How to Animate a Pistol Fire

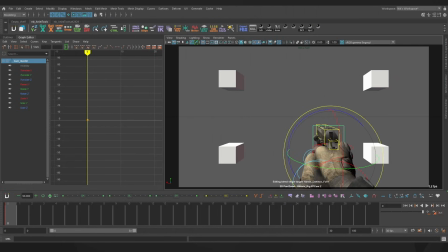Hey guys, today let's animate firing a pistol. The first thing we want to do is take a look at some reference so we know how it's supposed to look.
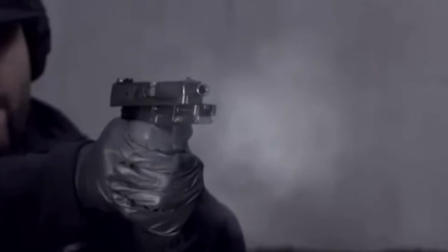If I scrub through this footage, the first thing that happens is the gun pitches upwards.
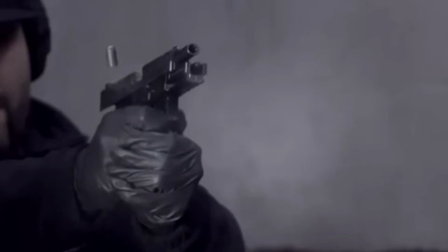Then that's followed by a little bit of translation upwards and backwards with the recoil,
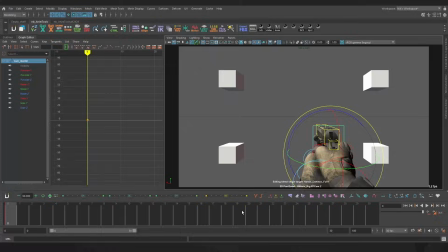while the gun pitches back down to level out. First thing I like to do is on frame 1 to have a little bit of anticipation. Depends on how well trained your soldier is.
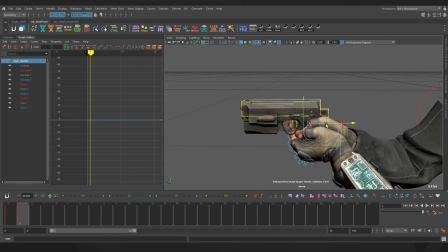If they're a little bit less trained, they'll have more anticipation because they're expecting the fire to happen.
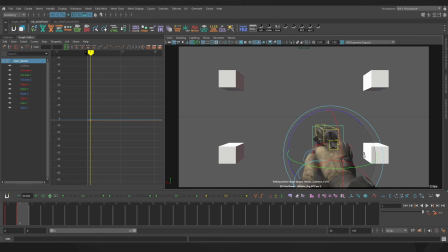But if they're really well trained, then they know just to gently squeeze the trigger and not anticipate too much. So I'm just translating the gun a little bit, pitching it downwards, just for a tiny bit of anticipation.
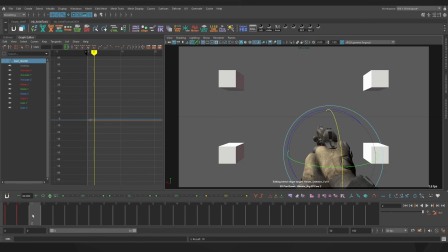Then frame 2 is going to be our main recoil frame, which is where we're pitching the gun upwards,
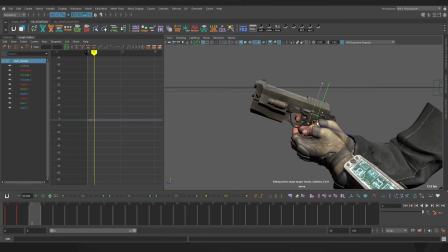and then let's also translate it backwards a little bit and up just a tiny bit.
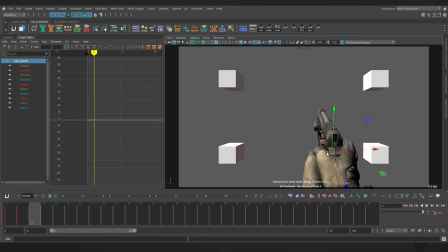But the pitch is going to be most of it, and then for a little bit of extra detail and pushing the pose, we're going to roll it a little and maybe give it some yaw, and translate it to the right a little bit as well.
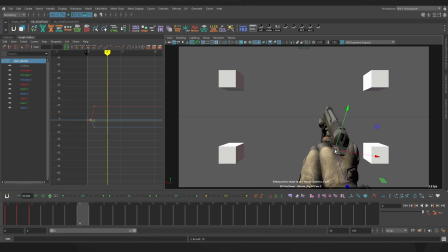So that's going to be our firing frame, and then a few frames later we'll do the translation upwards and pitching back down to level it out. We'll fix the roll as well,
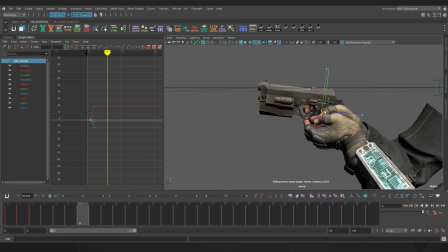and we'll probably try bringing the translation backwards a little bit more before settling it forwards a little bit later.
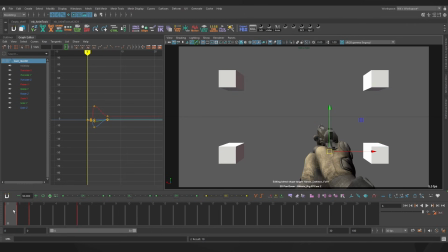So this is how it's looking. So you can see we have that kick happening and then the recovery start with the translation and then the pitch leveling out. Then let's copy our frame 0, put it at something like frame 20, and then over here we can do the settle.
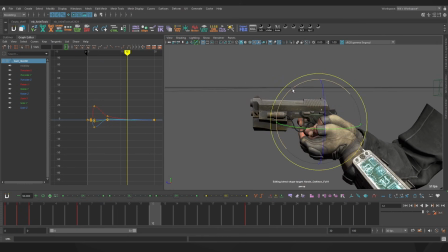So I would probably bring the translation down a bit, the pitch down, and then the translation forwards.
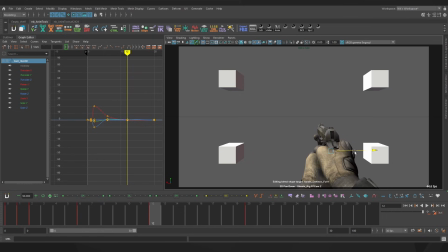And the translation on the x-axis as well to settle down. So we'll do a lot of the polish in the graph editor, but this is kind of our super basic fire animation just from a few keyframes. Now in the graph editor, I think I want to touch the y-axis first, which is our up and down translation.
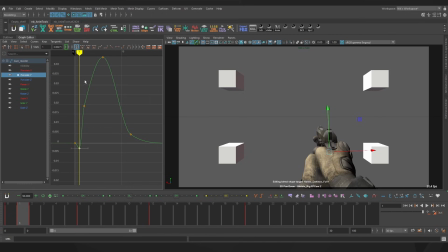I'm going to bring the translation down for this anticipation frame, just ever so slightly. And then we've got the kick, which doesn't need too much of a change. Upwards I think is pretty good. I don't want it to stay in the air for too long, so we'll bring that backwards. There we go.
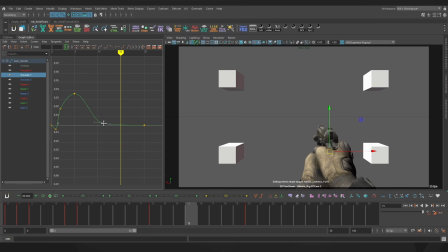And then we'll give it a little bit of an overshoot here. And we can probably add another keyframe at the end so that we can add a little bit more settle in all of our channels. X-axis now. I don't want to overdo the x-axis. We'll bring it back, maybe soften it out a little bit.
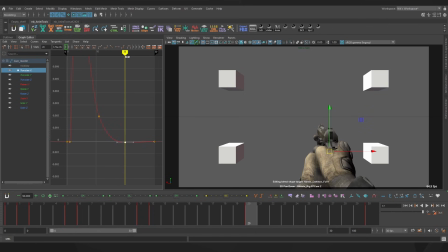Maybe we'll give it a tiny overshoot just at the end. Cool, and now the Z axis. Yeah, it's going to move a little bit forwards in anticipation of the fire, and then the kick is going to be backwards, maybe not too much for the first frame, and then continue moving backwards during the translation.
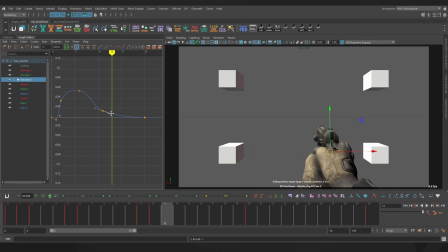And then this might take some fiddling. I do like having a bit of texture by angling the tangent like this sometimes. It just depends on how things are shaping up. Let's give it a bit of forward overshoot.
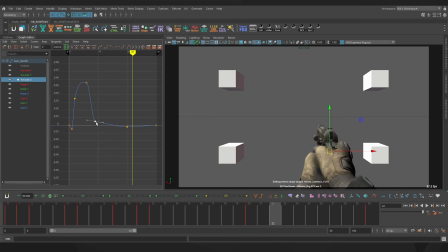And that's feeling a little bit too slow, so we'll bring that forwards a bit. Okay, not bad. I might remove that angled tangent just a little bit, soften that. Now let's do the rotation, which is where a lot of our feel is going to come from.
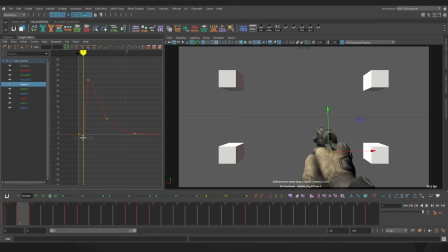So the x-axis for me is my pitch. The downwards is pretty good. And I'm liking how high that goes. I might give it a tiny bit of overshoot from this pose, just so it raises up ever so slightly more. Maybe not.
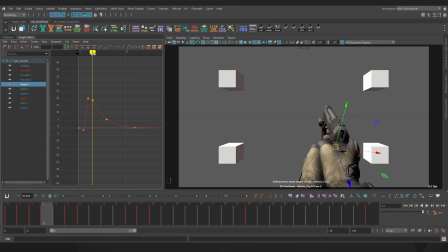Just a little bit of easing down. Yeah. And then level out maybe a little bit faster, and with a bit of texture as well, just so that it goes down and then has a little bit of variance in the downwards motion.
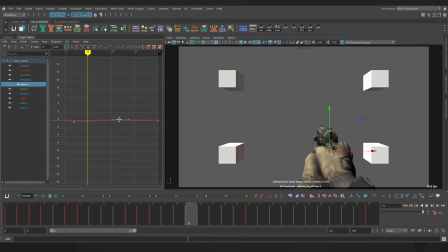And I think I want to overshoot up a little bit here. We can move the keyframes around a little bit as well, so everything's not on the same exact frame. Get a little bit of overshoot happening. And let's actually try move this leveling out earlier.
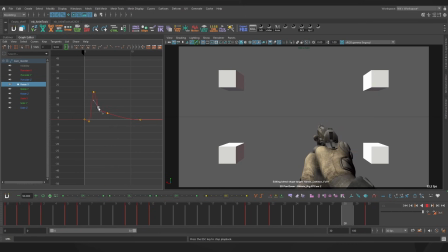Yeah, I'm liking how that's feeling. Then the y-axis is going to be my yaw.
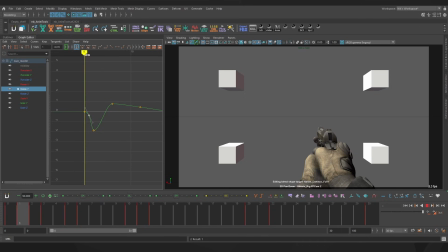I think I want to yaw the other way possibly. and the anticipation. And then this we can make a little bit more extreme. It's always good to go a bit more extreme for single frame impacts like this kick here, just because it'll be easier to read in motion.
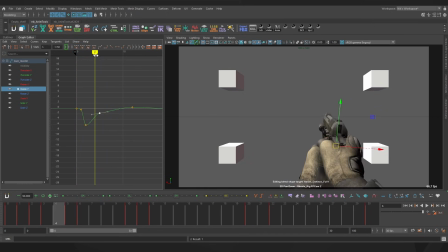And then we're going to overshoot, but not too drastically, because we don't want it to feel like it's swinging all over the place. Yeah, see, it's swinging a little bit too much, so we want to soften this a little bit. We don't want to feel like it's going left and right, left and right.
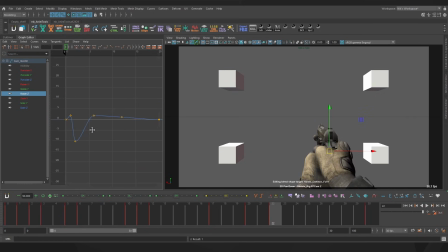Cool, liking how that's looking. Finally, our roll, which is going to be where a lot of detail comes from. I think I want to keep it rolling this way. That's maybe a bit too intense.
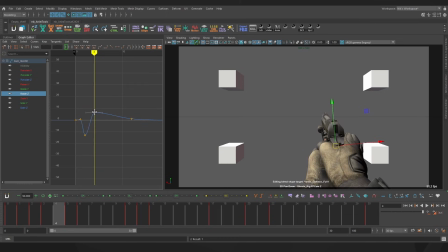Okay, big roll, and I think I want to overshoot really fast over just a couple frames and then bring it back. We're just animating at 30 FPS, so it's okay if we push the rotations to be a little more extreme than we might expect.
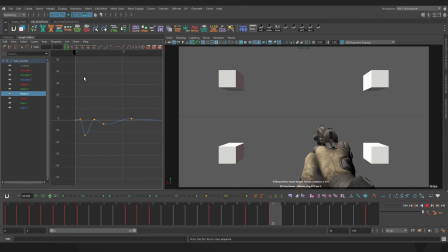So that's feeling nice and punchy, nice and visceral. I quite like that. Obviously this is just the overall motion. We do need to animate the slide, the hammer, and if we want, we can animate the trigger and the finger as well. That's not super necessary because it's not really visible. We can also animate the camera as well.
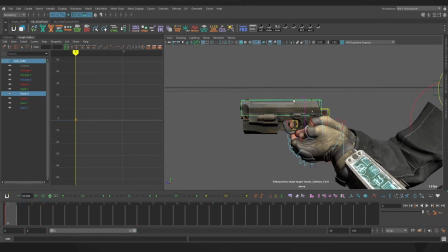So let's start with the slide. On frame 1 it's going to stay the same because the hammer hasn't hit yet.
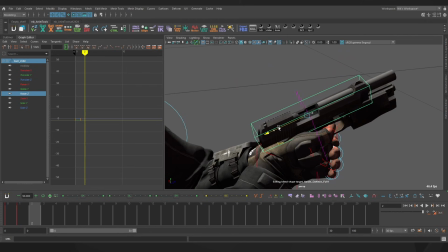Then frame 2 we're going to bring it back. I have no idea how far back the slide will move for this gun, but we'll guess roughly there.
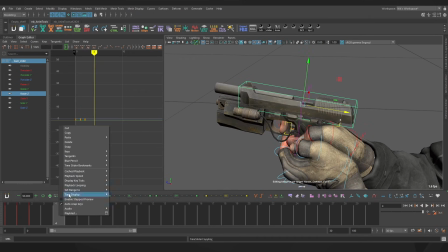And then we'll copy frame 0, let's say 2 frames forwards so that it's nice and punchy to return.
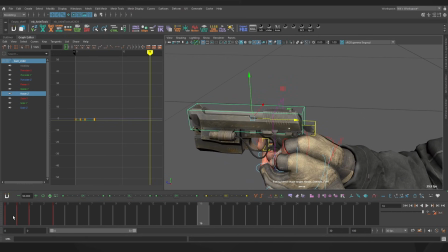Something like that. Then the hammer is going to hit on the first frame, and then the slide is going to bring it back.
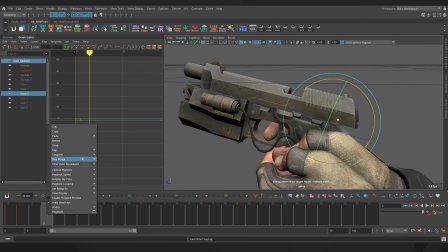So we'll copy this frame and we'll put it on frame 3. We'll see how that looks slowed down.
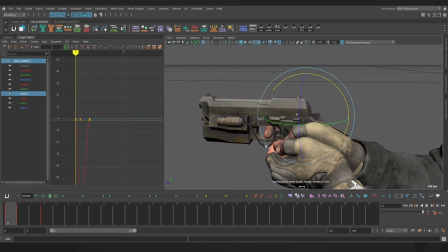Maybe it'll work out.
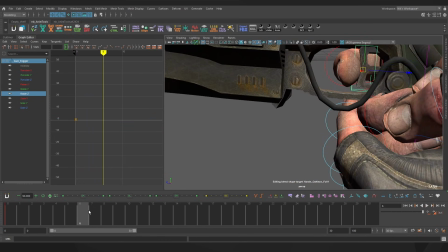The trigger, this might as well just key on frame 7, the same frame, so we don't have to copy that later.
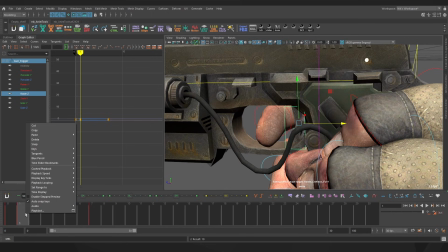Then we'll pull that in, and then let's copy that and hold it for a couple frames. Maybe we'll bring this to frame 8, just so that it's holding the trigger ever so slightly.
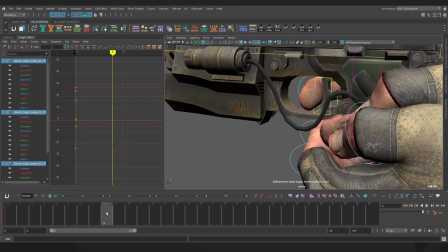And then the finger, we will curl inwards. So that was frame 8 for the final, frame 1 for the pull.
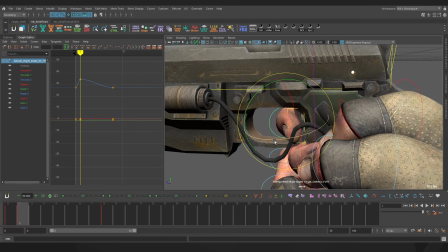Let's rotate all of those fingers in, maybe this tip a little bit more than the others.
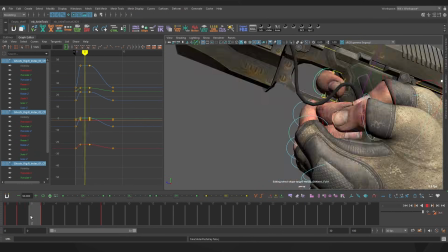And we're going to hold that a couple frames, and then the finger releases.
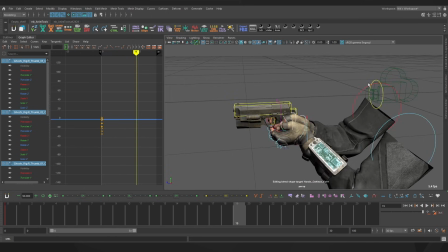Now the final thing we can do to give it that extra oomph is to animate the camera. So on the first frame we're going to just have a little bit of rotation.
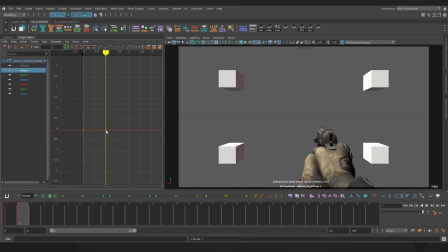Let's go to the x-axis and pitch downwards a little. And then we have the kick happening, where we're going to pitch upwards.
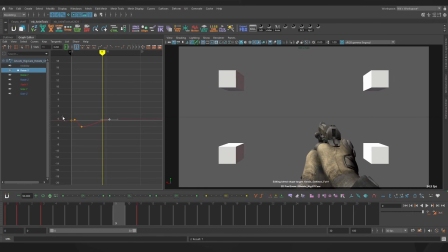And then recover. Back down, and then we'll copy this frame a little bit later.